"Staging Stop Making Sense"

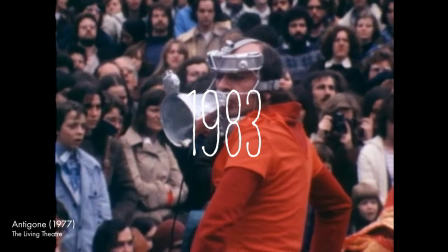By 1983, downtown New York's avant-garde theater scene was already well-established.
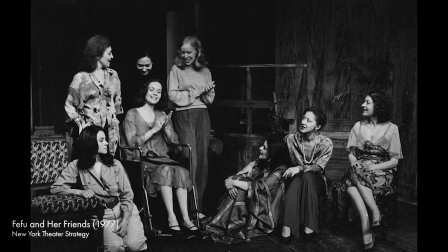Companies like The Worcester Group, Mabu Mines, and The Living Theater were creating shows that rejected the realism of mainstream Broadway fare in favor of more experimental work, gaining critical acclaim and a highly engaged audience. One of these audience members was David Byrne, the lead singer for The Talking Heads,
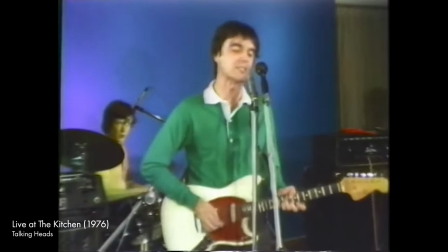who would take what he saw in the downtown theater scene and spin it into a show that would captivate millions around the world.
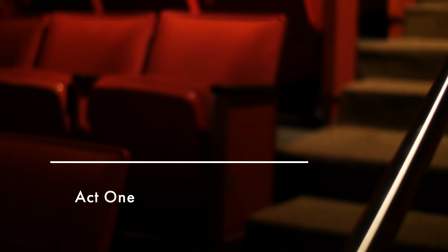For the most part, when someone sees a play, they expect a story with a beginning, middle, and end, characters they can relate to, and a world that feels real.
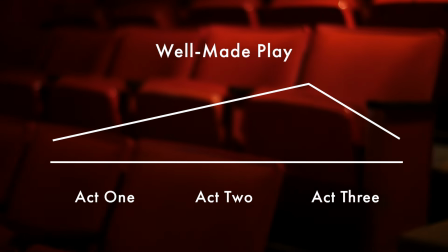While some downtown shows would satisfy this idea of a well-made play, it wasn't uncommon for none of these expectations to be met.
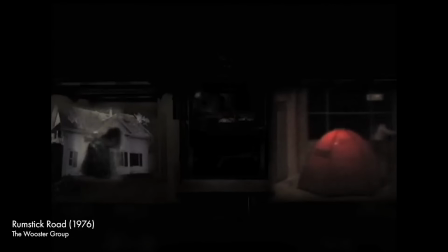In this sequence from Rumstick Road, created by the Wooster Group in 1976, in the midst of a recorded interview being played over classical music, a woman thrashes her body forward and back, while Spaulding Gray, the essential performer of the play, dashes back and forth in the opposing room.
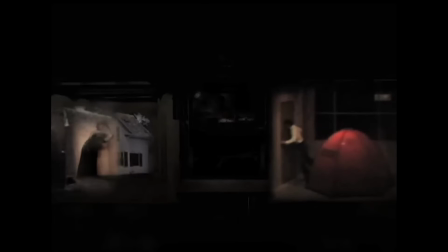If these two are playing characters, it is unclear from watching who they are or what role they play in a traditionally structured story. Not too many years after I started performing in a musical group, I started going to downtown experimental theater in New York,
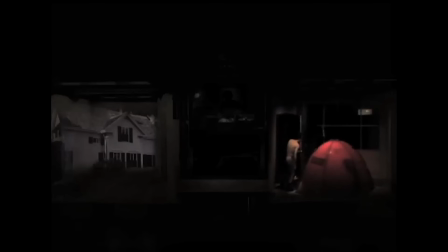which kind of blew my mind. I didn't know theater could be like that. There were things that had no narrative, but still held my attention. And I realized that what I was doing on stage was a kind of theater, very artificial.
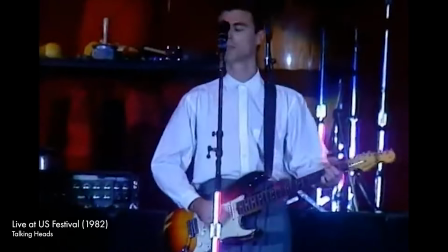The minute we step on stage and these lights hit us, it's theater.
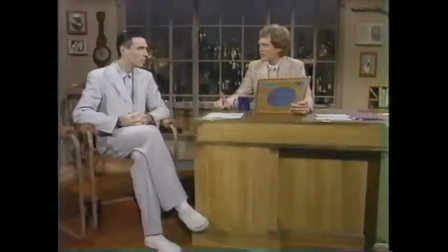In summer of 1983, the band had just released their third album, Speaking in Tongues, and Byrne was developing the stage concept for their upcoming tour,
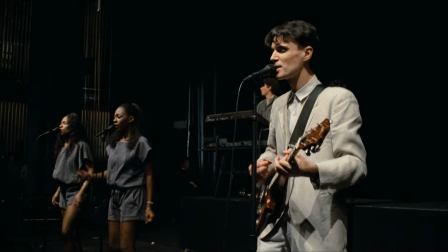which would later be immortalized by Jonathan Demme and the concert film Stop Making Sense.
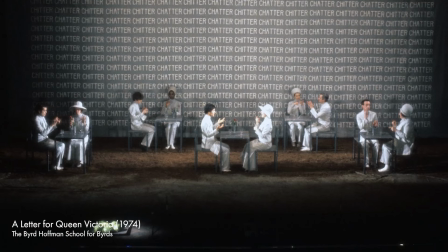Byrne would draw on many of the ideas he saw in downtown theatre, bringing them to a new context, the concert.
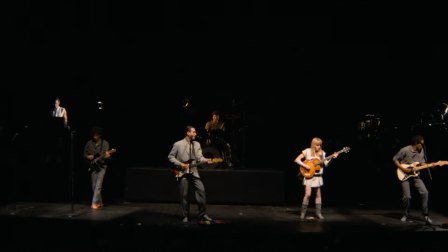Unlike a play, in a concert, none of the expectations of a rigid story exist,
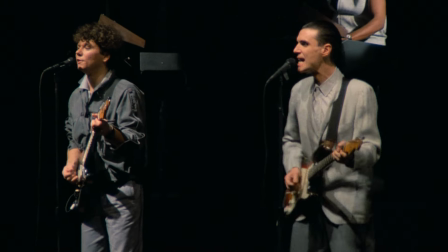which meant Byrne could draw on the aesthetics of downtown theatre without any of the risks of alienating audience members by subverting their expectations.
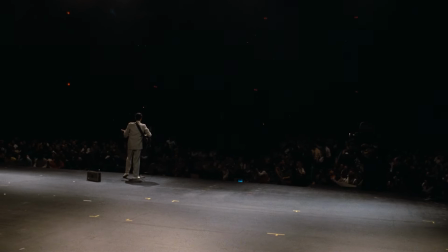The presentational style present in many downtown productions can be seen in the main arc of the show, the creation of the concert itself,
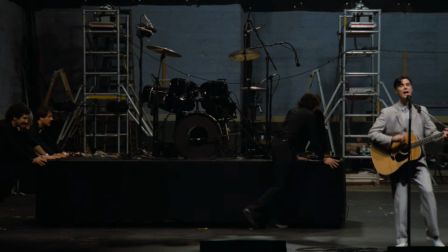beginning with one person on stage and slowly building up the members of the band and the set, exposing the operation of the lights and the activity of the backstage crew.
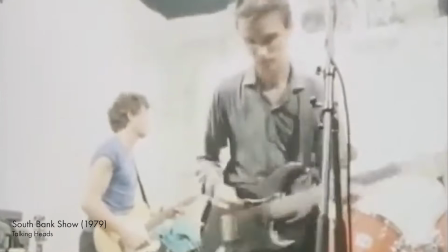In the past, Talking Heads had performed in full-wash stage lighting, leaving the stage more exposed, but this was another level.
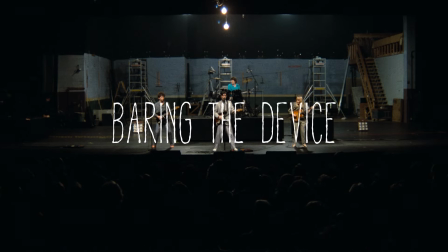With this technique of burying the device, the audience is made critically aware that they are watching a show, and of the effect of each new performer or element on the stage, and then, as the show progresses, of the full effect of these elements when they're used together.
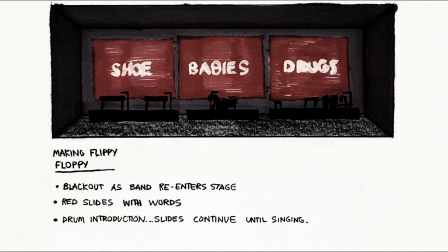Simultaneous to this arc, Byrne approached each song as its own play, drawing storyboards for each, imagining the lighting, set, and blocking of the performers.
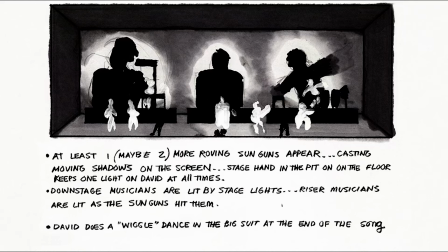He showed these storyboards to the tour's lighting designer, Beverly Emmons, who had previously worked on Einstein on the Beach,
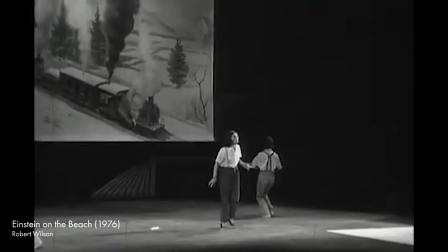the opera by Robert Wilson and Philip Glass, and other theatre productions.
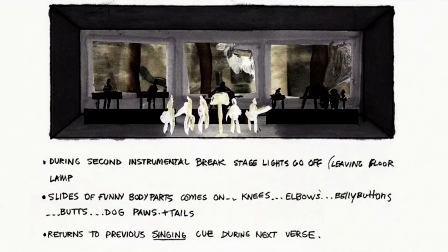Some of the designs employed harsh lighting and projections, while the design of This Must Be The Place was made to suggest a living room. This sparse stage design, featuring the band, a single lamp, and projections would evoke a living room if it was seen in a theater production.
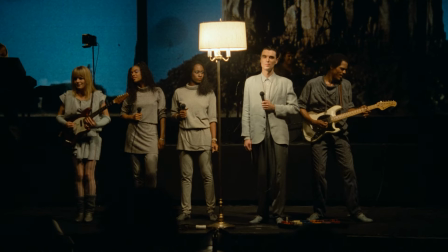But it is far from the amount of detail necessary to get an audience to suspend their disbelief and believe the people on stage are actually in a living room.
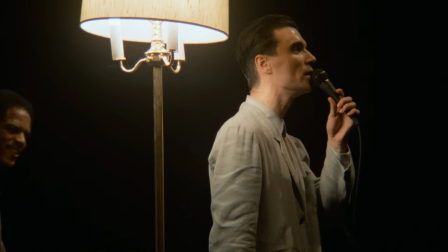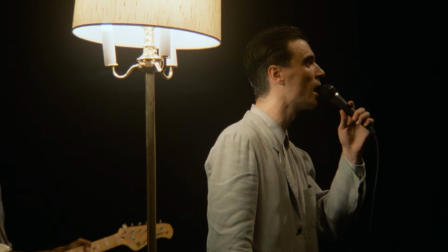I was kind of very excited and informed by a lot of the New York downtown theater stuff, which was not naturalistic in any way, shape, or form. And I thought, well, that works for a pop concert, too. We're not trying to pretend we're in a living room.
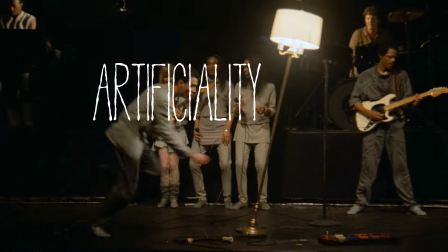We're accepting the artificiality of us being on stage. Byrne's abstract dancing blends perfectly with the concert setting, where it would cause tension if we were supposedly watching how a person would act in their everyday life.
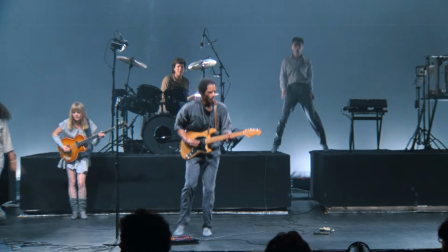Instead of having to fit into an imagined reality, the actions on the stage can happen only for their own sake and not for that of an expected plot or character arc.